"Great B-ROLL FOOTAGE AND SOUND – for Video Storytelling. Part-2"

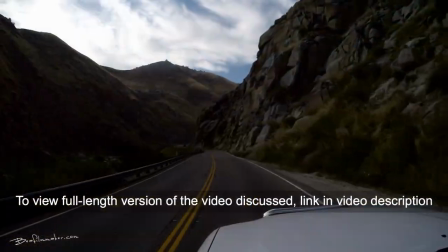down every golden road people strive and struggle for their dream
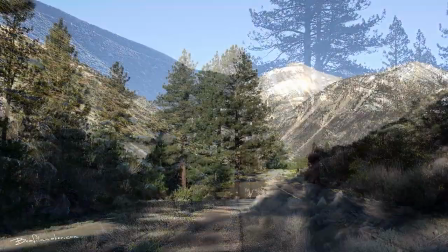it's a sordid sour game Fools and fowl are all in play Fix us in, we're heading up this stream
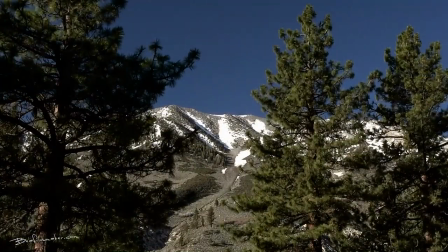When you're broken down,
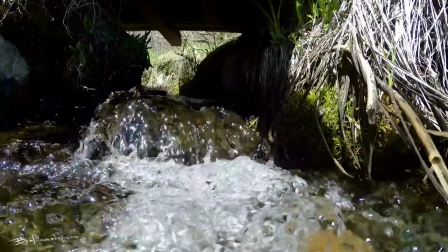far away forsaken towns Weary by the weak link in your chain One whimper or a sound,
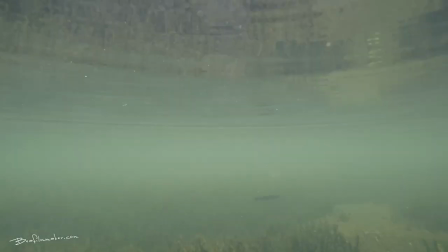better days are surely crowned Better hold your hope, hold tighter on the reins Under skies, full of fire
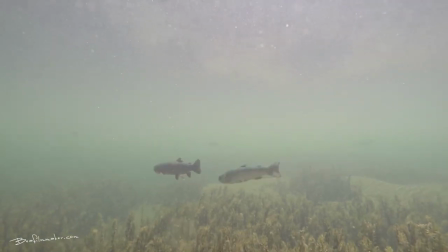Burning embers fall instead of rain See me there,
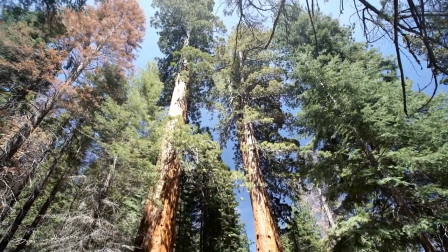I aspire Hanging on to all my feelings
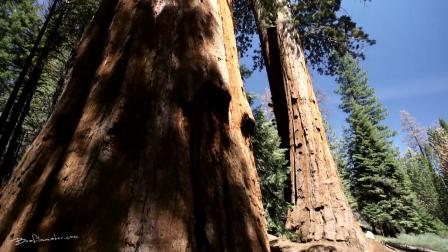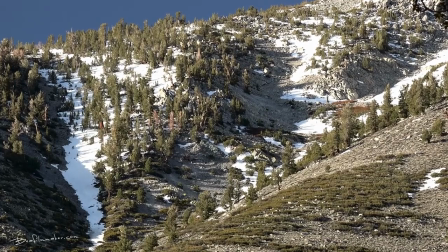Lessons we are sold With a fable tale of old Bow your heads, get on your knees and pray
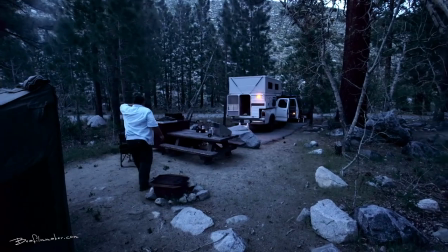While calling out his name Tell his sin and soul to sing You know trouble's sure to find that cause of pain
In this example, the B-roll footage is actually used as an opening music montage to a new episode now you'll notice the music that I've used it presents the the mood but so do the sound effects I've so the sound effects were captured at the time as separate the the the cattle in the background there's a voice there's some there's a sheep herders you can hear their voices that's was recorded separately I don't even think I was filming them. So again this is now a combination of me gathering b-roll footage, b-roll sound and compiling a sequence to open an episode. I want you to look specifically though at the lenses that I was using during the sequence. See if you can pick out a common way I was shooting and then we'll talk about the equipment that I used.
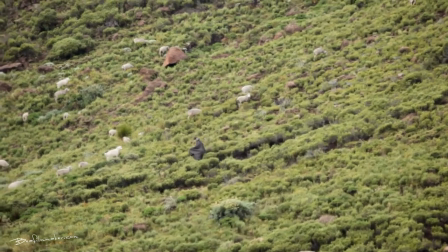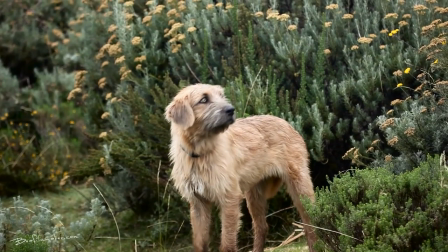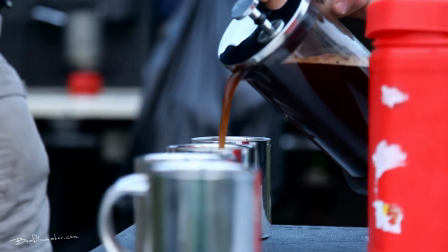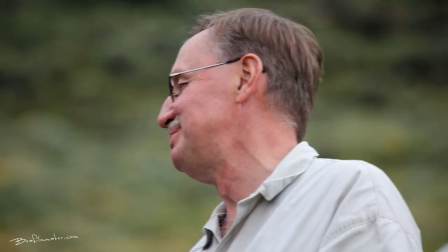B-roll footage is there to add texture, to add flavor, to add detail. Rarely do lots of wide shots as is B-roll footage. So, for example, if you had an action camera on the front of a bike,
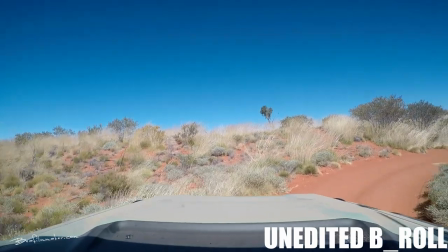yeah, you could use a piece of that as B-roll footage, but with wide shots, there's so little detail.
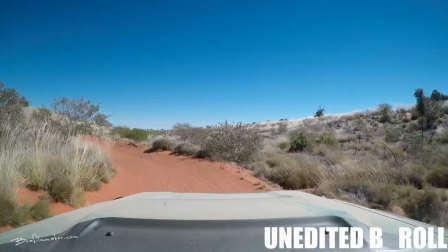You know, if it's just mounted on the front of a vehicle going over a track, what is it saying to your audience?
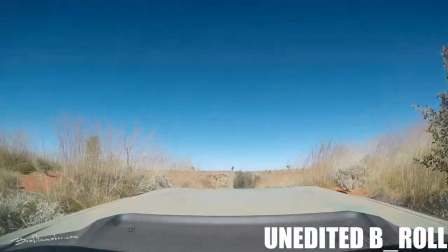It's saying to them, you're on the track, and the track is rough, and the sky's blue.
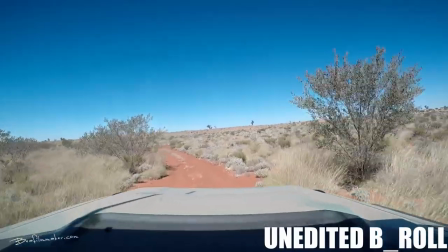What else is it actually, What other information is it actually giving to your audience?
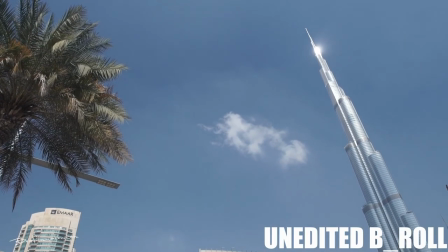The answer is very little. If you had a wide shot of a town or a city, what information is it giving to your audience?
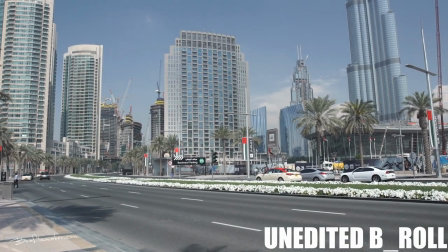City? Sunny?
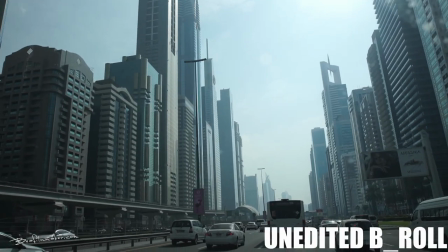Not much else. And there's a very good chance that shots like that are going to be used in your narrative anyway.
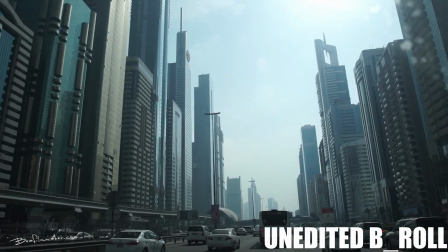You'll have establishing shots. so your audience will understand the position, location.
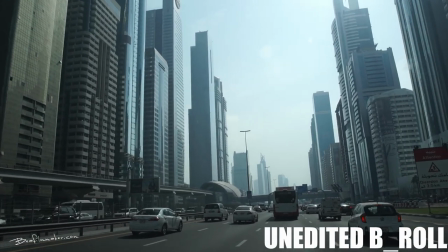You'll have used those already. So for B-roll, they're not great for B-roll because you can use them for B-roll, but you've got to keep them short.